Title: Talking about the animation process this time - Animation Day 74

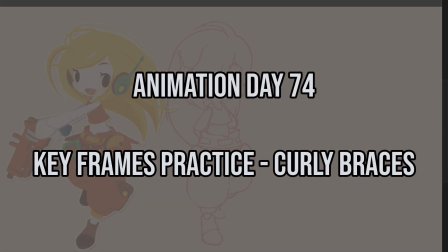(0:06)
Alright, some of you guys told me that I should
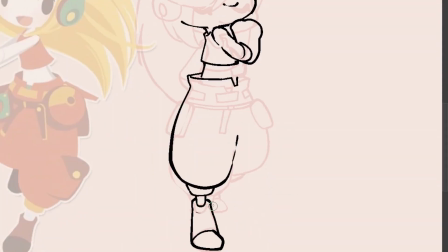(0:10)
actually talk a little bit more about the process of the animation itself.
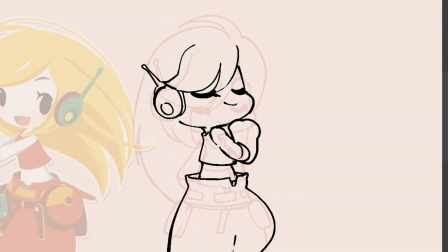(0:16)
So this is what we'll do in this video,
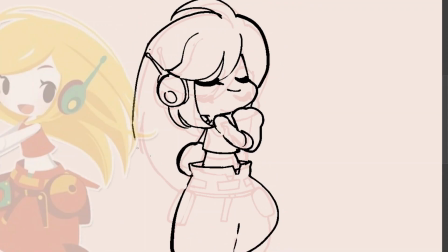(0:19)
which is an animation from this character of Cave Story called
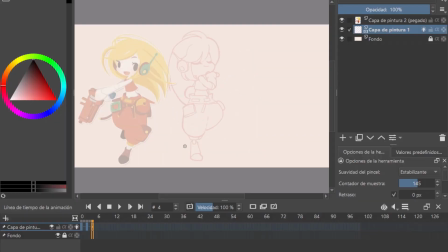(0:26)
Curly Braces, I think it's pronounced, and we are making just a quick keyframe animation,
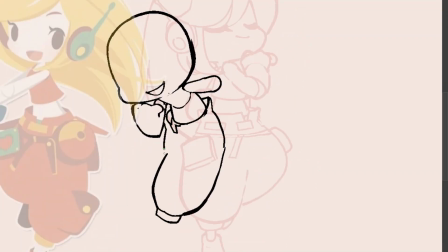(0:34)
keyframe practice, by starting off by actually doing some little poses right here, as you can see.
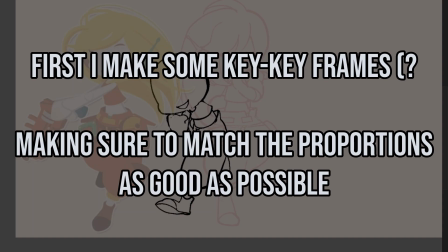(0:43)
At the start of every animation that I make,
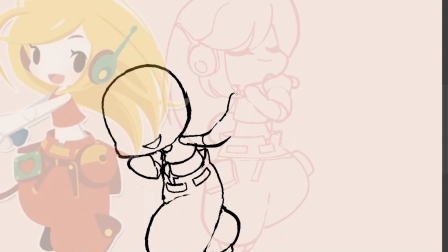(0:47)
I try to focus a little bit more on the most important keyframes in the animation.
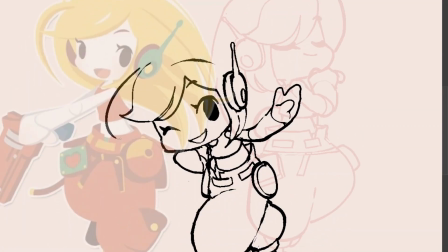(0:56)
As you could see here, I'm just making I think they are 4,
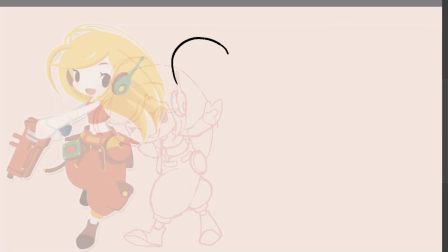(1:01)
and the first one is just the starting of the animation.
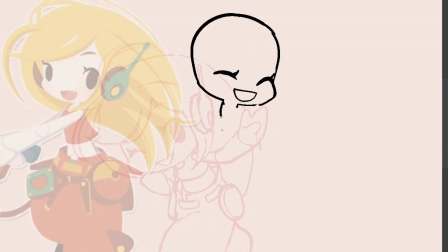(1:06)
Then I make hair getting a little bit of anticipation to the actual movement, which is hair leaning
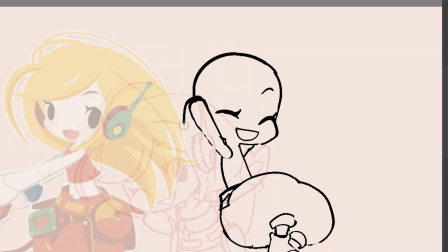(1:16)
towards kinda the camera, and then just jumping around on the other direction, kinda like a contrary movement.
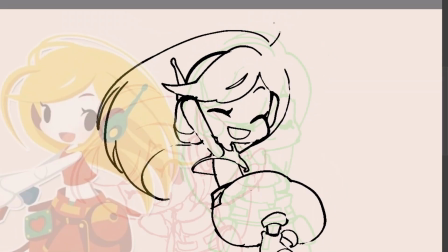(1:24)
And this is what we are doing right now.
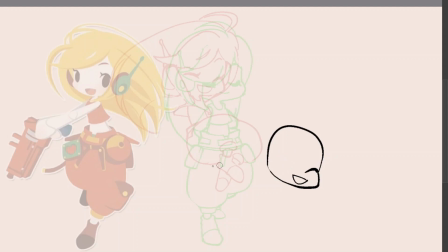(1:27)
I tend to also focus a little bit on making some of the more loose objects like the hair or the clothes bouncing around and floating a little bit in the air, and then making the pose where she lands on the ground,
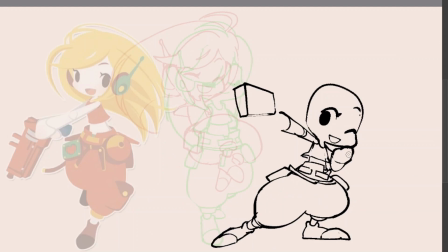(1:47)
But in this exact case, I'm making her getting
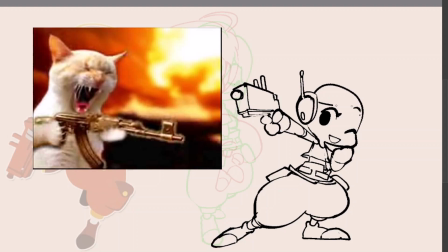(1:52)
hair gone out of nowhere, because I just thought that would be fun,
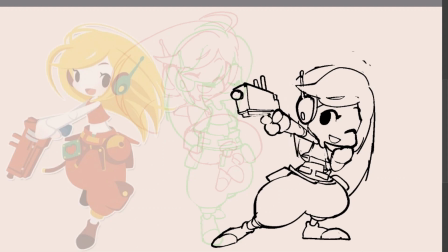(1:58)
I thought that would be just a little bit fun for the animation.
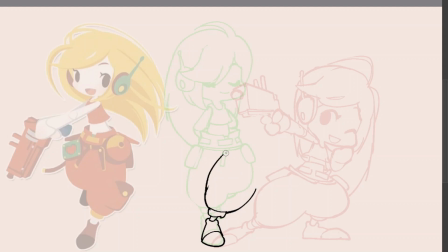(2:02)
And so the second thing that I tend to focus a
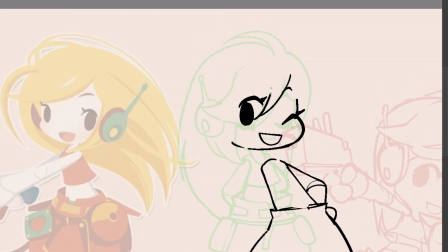(2:07)
little bit in this first state of the animation is to get the proportions right,
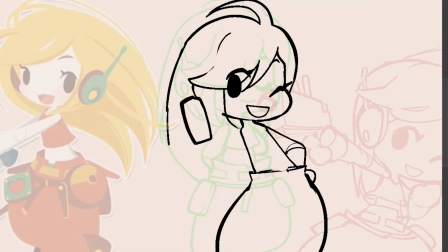(2:13)
As you can see in the left side of the canvas,
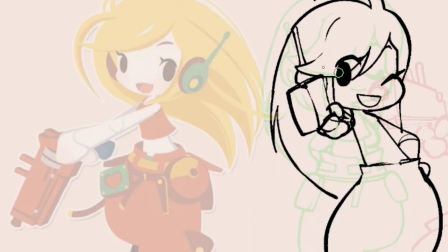(2:19)
there's this little
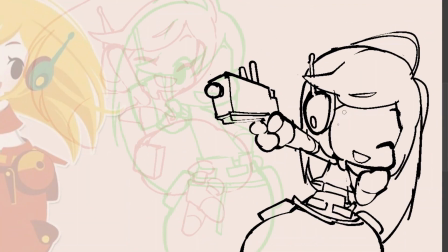(2:23)
reference that I took from Google Images. just search the character full and then full body
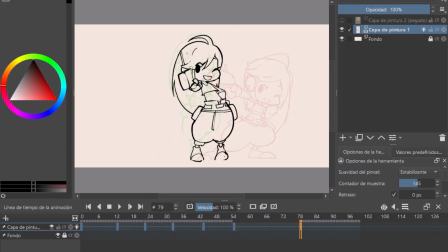(2:31)
in the Google search tab, and that's the image that you will be looking at.
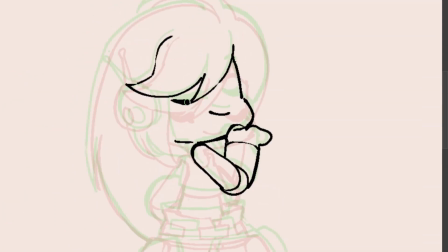(2:39)
But yeah, as a reference. And then there's this part.
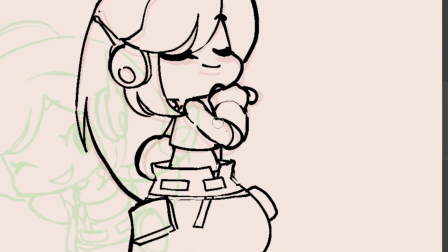(2:46)
As soon as I finish the actual keyframes, the most important keyframes,
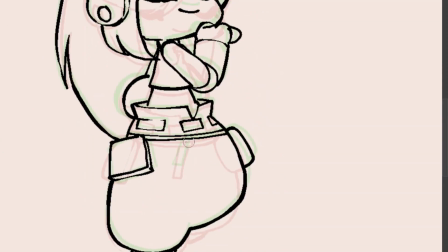(2:50)
I tend to make a little bit more of some in-between keyframes,
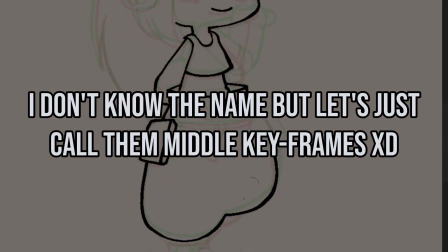(2:57)
if that makes sense.
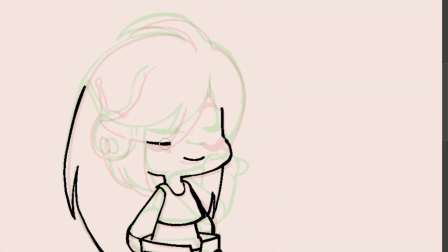(2:59)
Which in this case I'm just making just subtle movements before the anticipation animation,
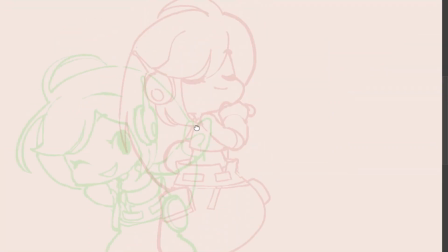(3:07)
the anticipation movement,
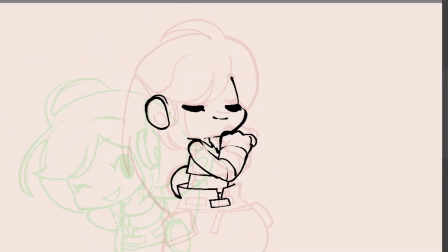(3:10)
just so that the animation can look a little bit more fluent, And as you can see in this example,
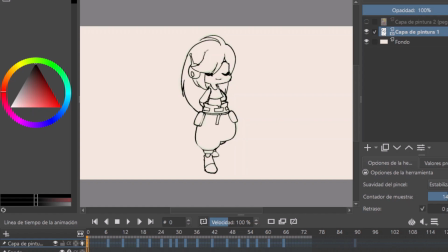(3:17)
there's the second frame in the animation is very, very subtle,
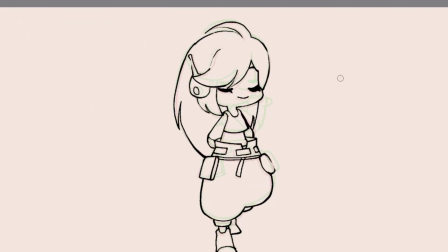(3:24)
it's almost the same as the exact first drawing that I made in the start, but just a little bit,
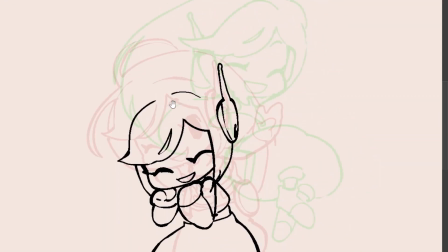(3:33)
how do I say this, a little bit more moved towards some side or something like that,
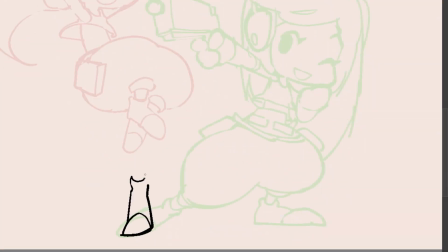(3:40)
just to make the illusion that it's charging a movement or something like that, I hope you guys understand me.
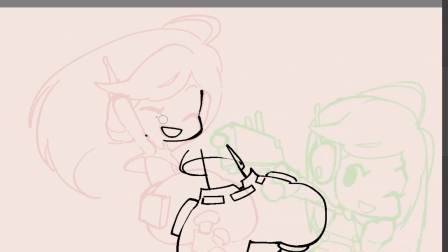(3:49)
And so yeah, this is basically one of the most
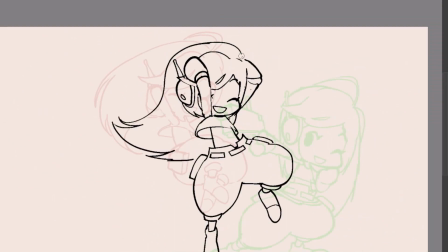(3:55)
I think one of the most things that I enjoyed while I animate is to make just some in-between keyframes,
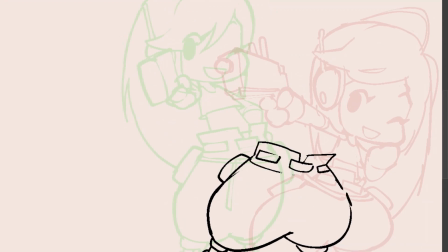(4:03)
so that the animation can look a little bit more fluent,
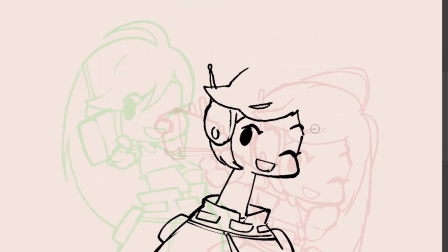(4:08)
a little bit more with flow, with movement, with the character just moving a little bit, in the canvas and in the animation.